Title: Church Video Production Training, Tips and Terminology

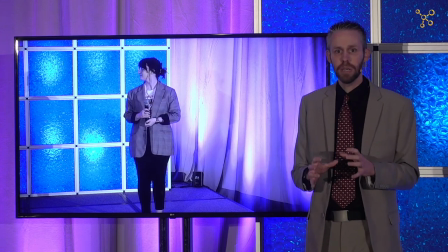[4:11]
Another thing that I want to tell you about, and this may be the most important tip that you're going to learn in this video, and that's what's called headroom.
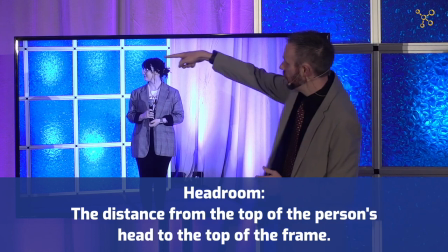[4:18]
Headroom is the distance from the top of the person's head to the top of the frame.
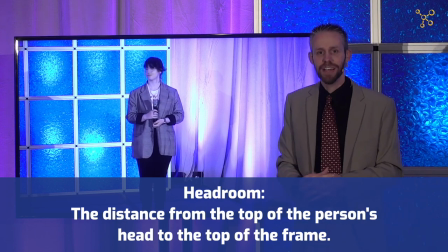[4:25]
And most, maybe not most, but a lot of videos that I have seen have too much headroom in the shot.
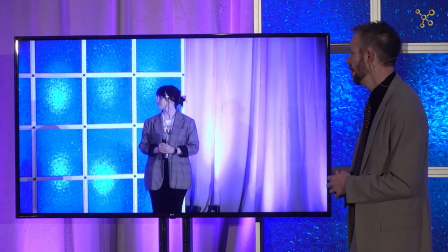[4:32]
So actually let's put too much headroom in this shot. Okay so that's good right there.
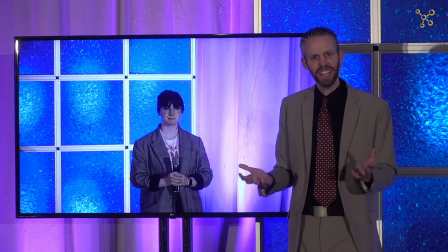[4:37]
So Julia is, her face is right in the middle and I think that's where the misconception happens is we think the face is the focal point of
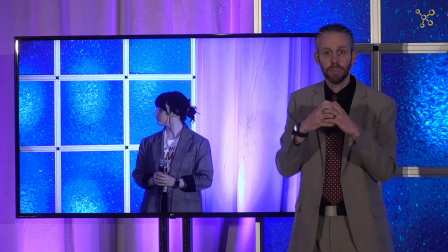[4:47]
what's going on so it should just be right in the middle of the frame.
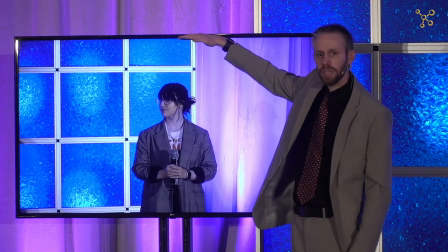[4:50]
But in reality, everything from her head up is wasted space because we're not even using that space.
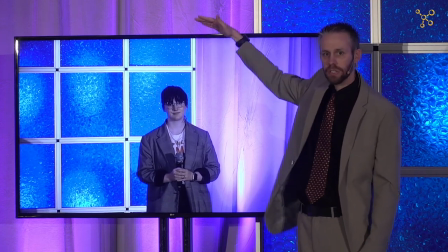[4:57]
There's nothing to look at.
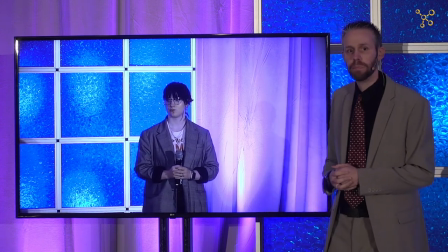[4:59]
So a good rule of thumb is for the headroom, if you picture, so Julia, if you will, put, make a fist and put the fist on top of your head.
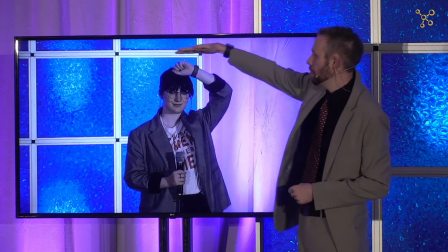[5:08]
So that fist on top of her head, that's about where the top of the frame should be.
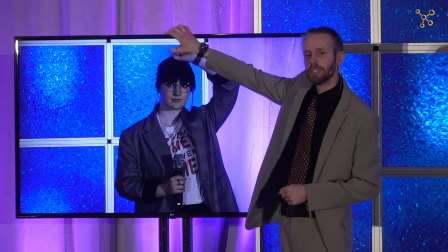[5:14]
Okay. So, so this is pretty good head room. You can put your fist down now, Julia.
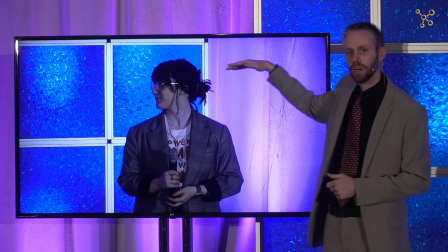[5:19]
Thanks. Okay. So notice her eyes are towards the top of the frame and not in the center.
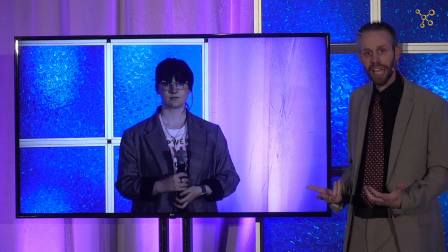[5:26]
And this helps so we can see her hand gestures especially. Okay.
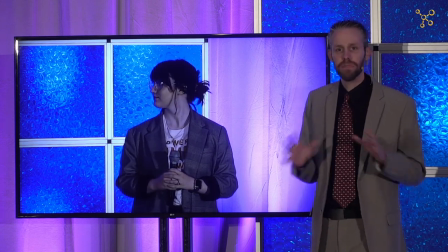[5:31]
So head room is important. That's the very first thing you need to get right when you're framing your subject.
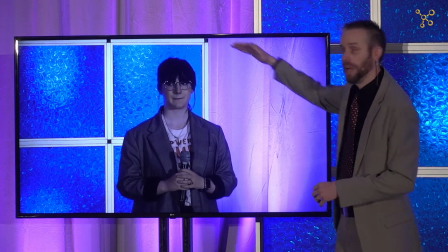[5:37]
Make sure the head room, you don't have too much headroom. Okay.
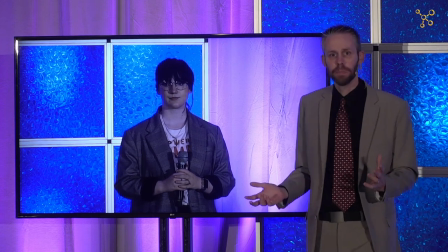[5:41]
So let's talk about some different framing options.
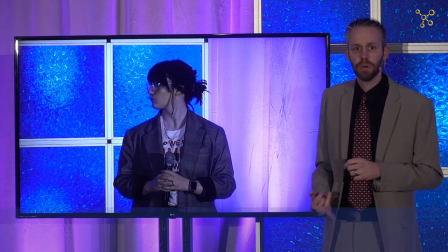[5:46]
Okay. So the first one is head to toe. So if you're talking to your cam op and say, give me a head to toe shot, that's going to be,
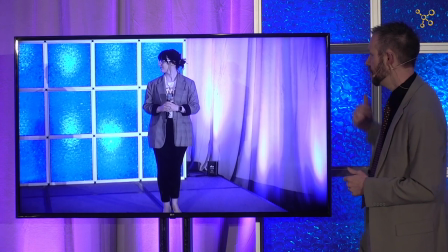[5:54]
obviously he's going to zoom all the way out until you can see the person's head and their feet.
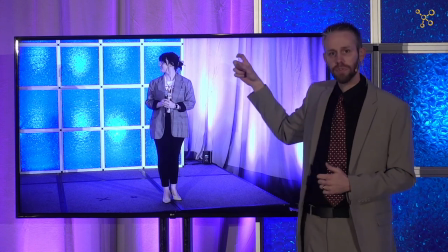[6:00]
Now notice as Tim was zooming out, he also adjusted for the headroom. He panned down so that,
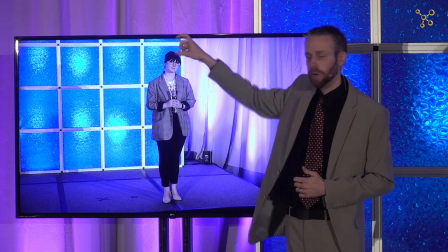[6:08]
or tilted down so that the headroom was not too much because if you just zoom out and you
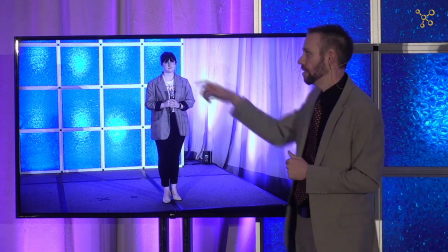[6:14]
don't also tilt down then the headroom is going to be too wide so you want
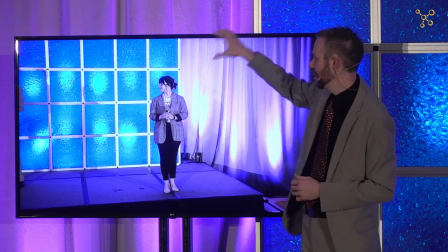[6:19]
to keep that yes like that that's way too much headroom so close that gap
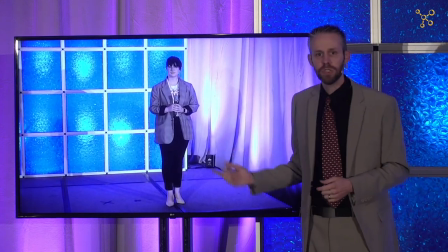[6:24]
for the head-to-toe shot now the reason you would use this shot is if somebody is whoever's presenting
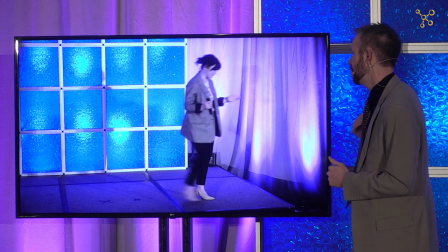[6:31]
if they move around a lot so Julia if you will move around a little bit so she's presenting she's doing her thing she's talking her talk,
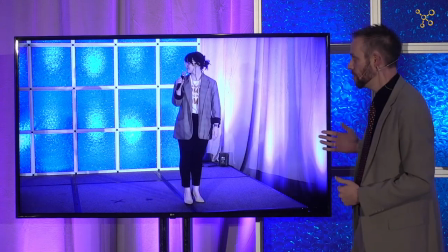[6:38]
notice we don't really have to move the camera much because she's staying in the frame.
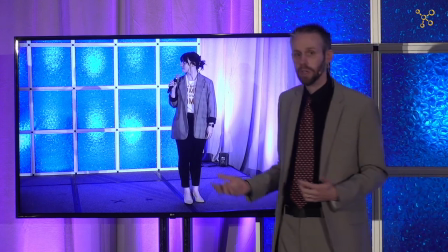[6:45]
So this is true, especially if they move quickly. So they're moving quickly, but you know, side to side, they're very animated.
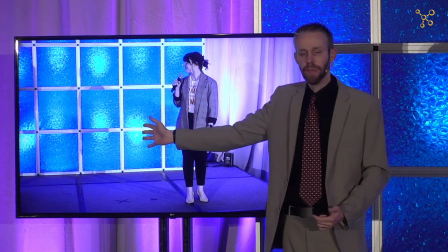[6:52]
They're moving within the frame and you still want to try to stay with them.
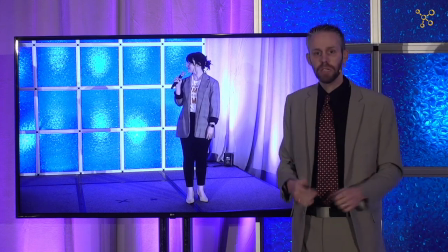[6:56]
But it's, if it's a tight shot and they're moving quickly, it will be much more difficult for you to, to keep them in the frame.
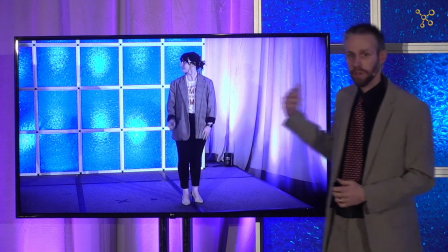[7:02]
And what you don't want is for them to walk out of the frame so that there's nothing on camera.
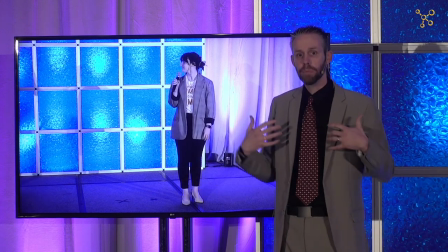[7:08]
So if they're moving quickly, if they move a lot, zoom out a little bit and use that head-to-toe shot occasionally.
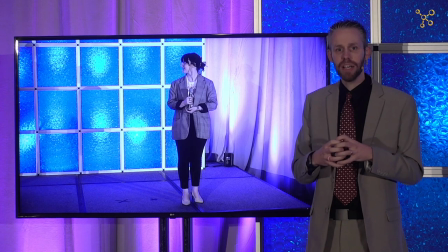[7:15]
One of the things that you want to do as a camera operator or director,
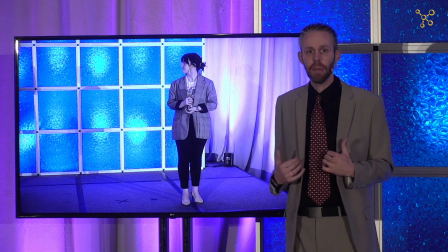[7:20]
show director, is to portray what's happening on the stage to accurately portray that.
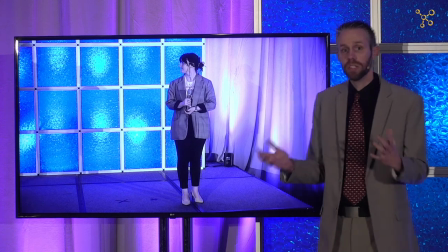[7:26]
So if you have one shot and you're always zoomed in and the presenter is moving around,
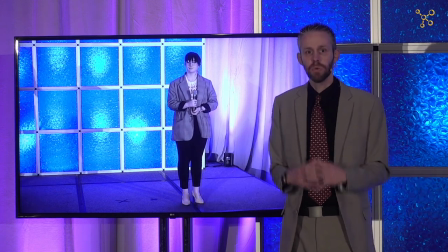[7:32]
you're not really accurately portraying what's happening on the stage. So you want everybody that's watching on video to feel like they're in the room.
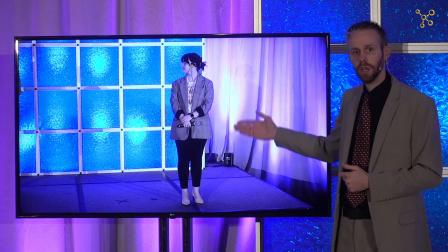[7:40]
So that's why a shot like this, a head-to-toe shot, is a good shot to get, especially if their presenter is very animated and moving around.
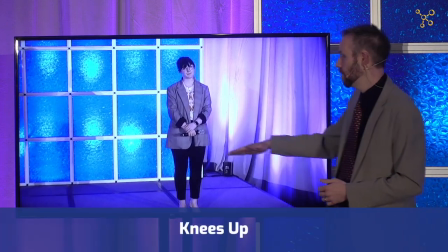[7:49]
Okay, the next one is called Knees Up. So this is where the bottom of the frame is on the knees, and notice he's adjusting the headroom.
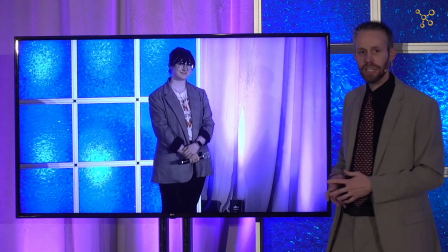[7:57]
So this is a Knees Up shot.